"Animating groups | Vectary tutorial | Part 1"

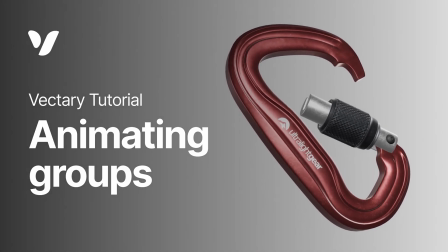[0:00]
This tutorial will explain how to animate the transitions of the lock, the opening of the clip, as well as the movement of the whole object during opening and closing.
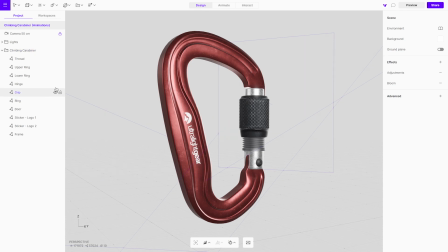[0:12]
When starting the process, effective project organization is essential, as we'll be animating groups rather than individual objects.
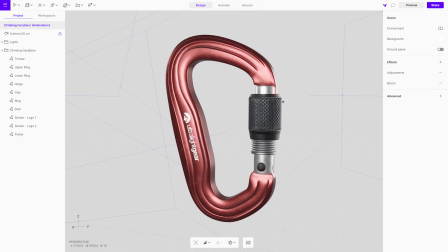[0:21]
We will create a group for the locking mechanism and also a group for the gate parts. Begin by creating a group for the locking mechanism. Select all objects belonging to it and group them.
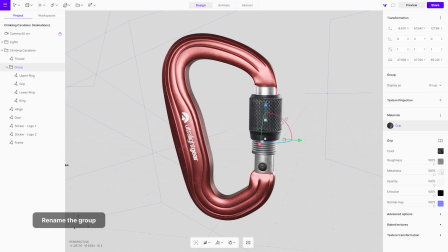[0:42]
Give it a new name for clarity. Change the gizmo orientation from global to local. Switching to local orientation enhances control and consistency, especially for objects with specific rotational requirements.
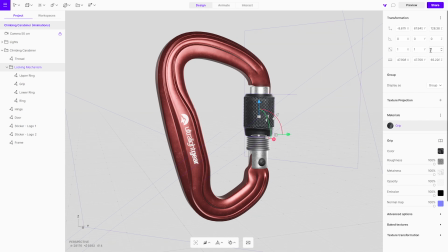Next, group all the movable parts of the gate.
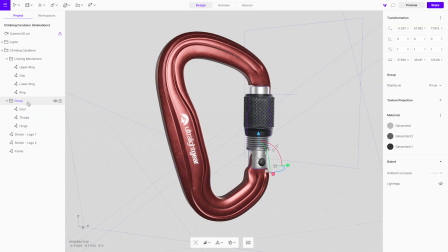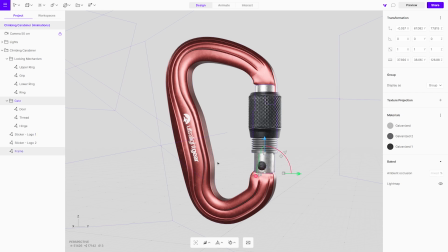Ensure the correct rotation by placing the origin right on the hinge.
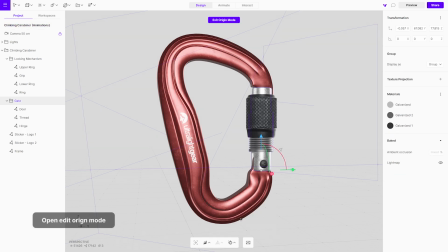[1:30]
Open Edit Origin Mode and reposition the origin on the hinge.
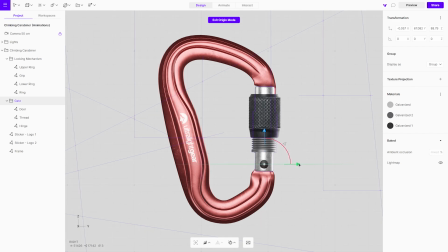Exit Origin Mode and test the rotation. Move the locking mechanism group inside the gate group.
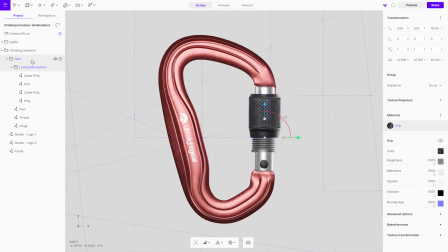[1:52]
Since it's inside a group, transforming the parent group will affect all objects and groups within. Now, let's create two animations to demonstrate how the carabiner gate opens and closes.
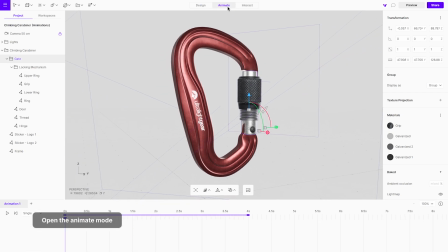[2:07]
Open the animate mode. We'll begin with the open animation. Double-click on the animation name and modify it. Start by animating the locking mechanism. Reposition the playhead and move the locking mechanism down on the Z-axis, using the gizmo to create a keyframe.
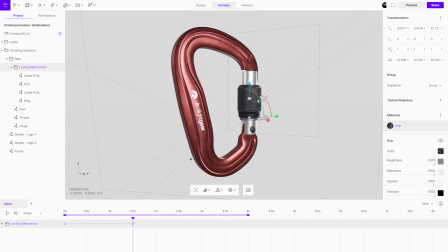[2:29]
To add another transformation on the same keyframe, position the playhead on the keyframe and apply rotation. Next, animate the entire gate group. Select the gate group and add a rotation.
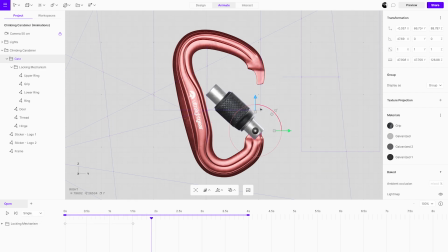Adjust the starting keyframe to coincide with the opening of the locking mechanism.
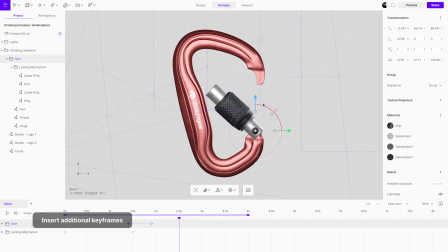[3:03]
For a more dynamic animation, insert additional keyframes. This will create a nice swing effect.
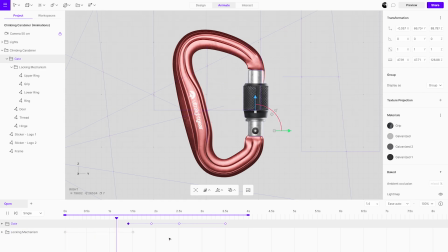To adjust the keyframes, move the playhead over the existing keyframes and change the rotation.
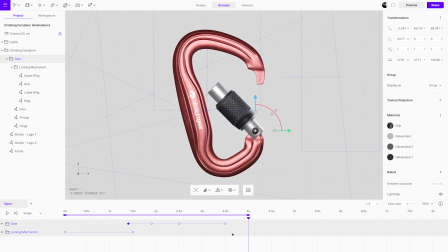Include movement for the entire carabiner to enhance the animation's dynamism. Select the carabiner group, reposition the playhead, and add keyframes.
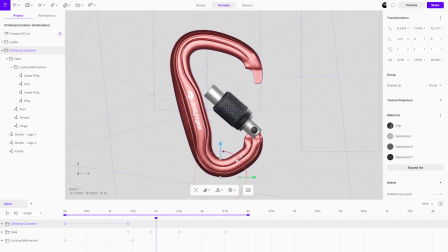[3:50]
Synchronize the carabiner's movement with the gate for a smooth swinging effect.